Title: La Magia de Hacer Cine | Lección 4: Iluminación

los tutoriales de hacer cine en casa. A mí esta semana me toca hablarles sobre la iluminación. La iluminación es un elemento fundamental en nuestra escena, ya que nos va a determinar el ambiente. Antes que nada, tenemos que determinar en dónde va a ser nuestra escena y qué ambiente va a tener.
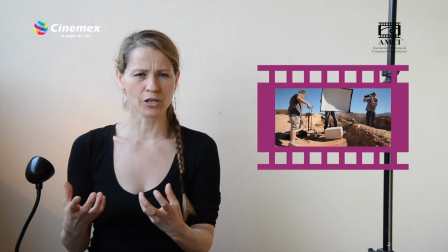No es lo mismo estar en el exterior en un día soleado que en un día nublado,
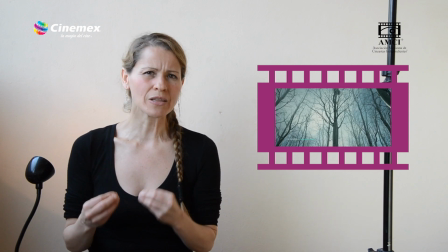o estar en el interior y solo tener una fuente lumínica que quizás nos va a dar un ambiente mucho más íntimo. Después de esto vamos a verificar cuáles son nuestras fuentes lumínicas. En el exterior puede ser el sol, en el interior puede ser desde un ventanal o todas las lámparas que tengamos nos pueden servir. Después de esto vamos a hacer un esquema lumínico, en donde tengamos una luz principal que va a ser la que tenga mayor incidencia en nuestro objeto. Y vamos a ver cuál va a ser la dirección de esa luz principal en relación al objeto y la cámara con la que estamos haciendo nuestra escena.
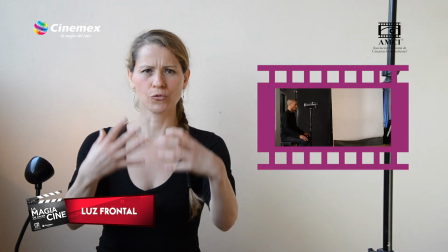Así, no va a ser lo mismo tener una luz de frente que nos va a aplanar la imagen,
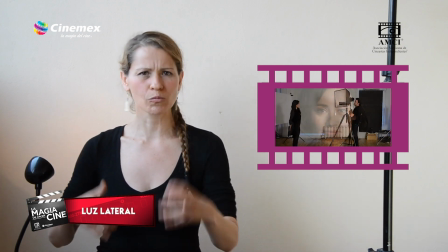que tener una luz lateral que nos va a dar más texturas,
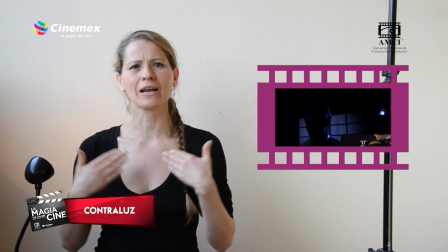o que tener un contraluz que nos va a separar lo que es el fondo del sujeto.
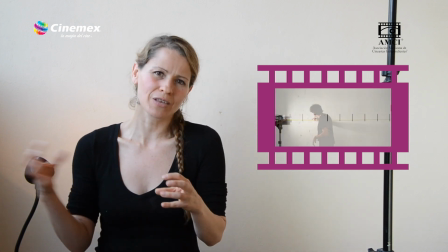Tampoco va a ser lo mismo la distancia en la que tengamos esta lámpara y la potencia.
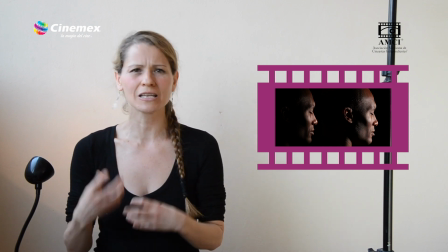Todos estos van a ser factores que van a ir influyendo sobre nuestros esquemas lumínicos. Después vamos a ver que tenemos zonas oscuras en nuestra imagen o nuestro personaje.
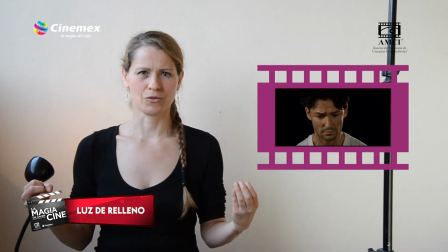Entonces vamos a añadirle una luz de relleno, que esta nos va a ayudar a levantar estas zonas oscuras.
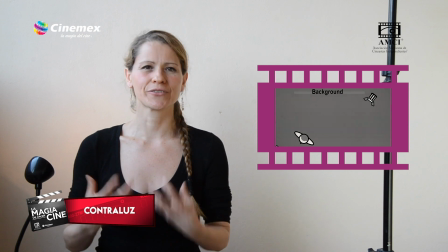También podemos tener una lámpara detrás de nuestro sujeto y esto nos va a ayudar a dar volumen y
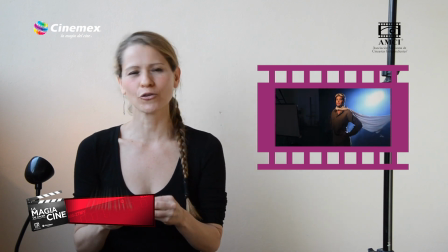tridimensionalidad a nuestro personaje, además de separarlo con el fondo. También vamos a entender que la luz genera diferentes calidades.
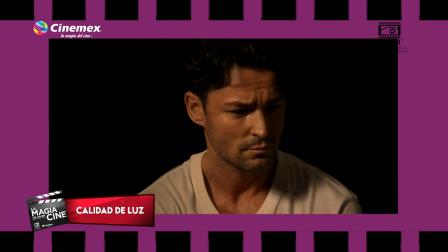Entonces, si nosotros tenemos una fuente lumínica directa a nuestro objeto,
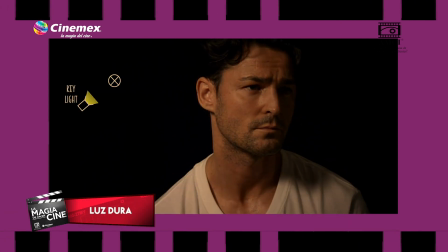nos va a dar una luz muy dura con sombras muy contrastadas y bueno, esto a su vez nos da un efecto dramático.
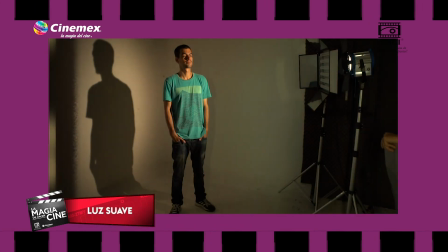Si nosotros queremos suavizar este efecto, tenemos que poner una luz indirecta o filtrar esta fuente lumínica
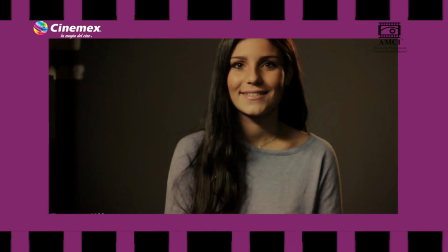pues con algún elemento que tengamos en casa para poder
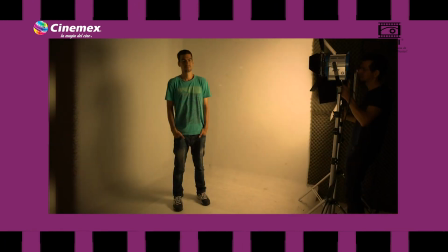dispersar un poco la luz. Ahora les voy a mostrar algunos implementos que nos van a ayudar con nuestra iluminación. Por ejemplo, si nosotros solo tenemos una lámpara y queremos una luz de relleno, podemos rebotar la luz. Acá les estoy mostrando un pequeño cartón blanco, aquí tengo mi lámpara y entonces lo que hacemos es poner la lámpara que
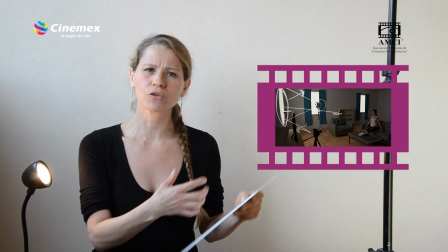incida sobre nuestro cartón y entonces haga un rebote de luz y nos ayude a generar esta luz de relleno.
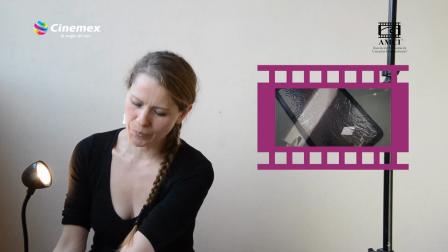Si no tenemos un cartón blanco,
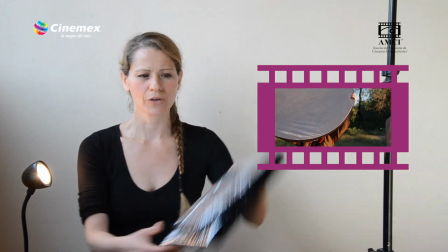también podemos utilizar lo que son los parasoles para los autos y este también nos ayudará a rebotar mucho la luz,
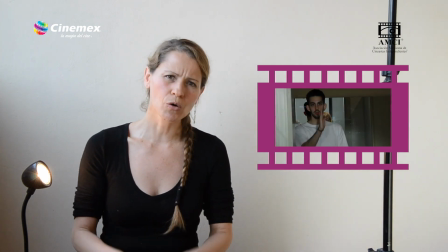o pueden utilizar un espejo o un cartón, lo pueden forrar con estaño. Si nosotros queremos tener una luz más suave, entonces vamos a colocar un papel albanene entre lo
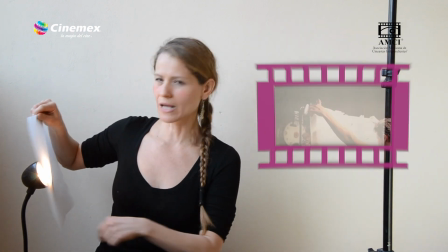que es nuestra fuente lumínica y nuestro personaje,
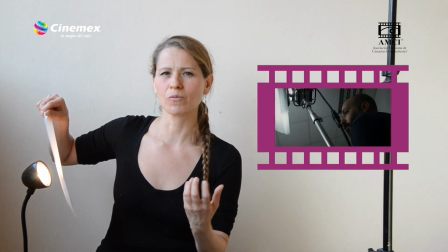y esto nos va a ayudar a generar unas sombras mucho más sutiles.
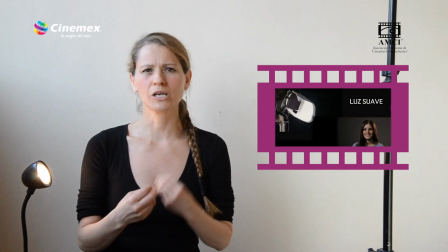Si no tenemos un papel albanene, pues bueno, lo vamos a sustituir por una tela que sea traslúcida, una gasita o algo así.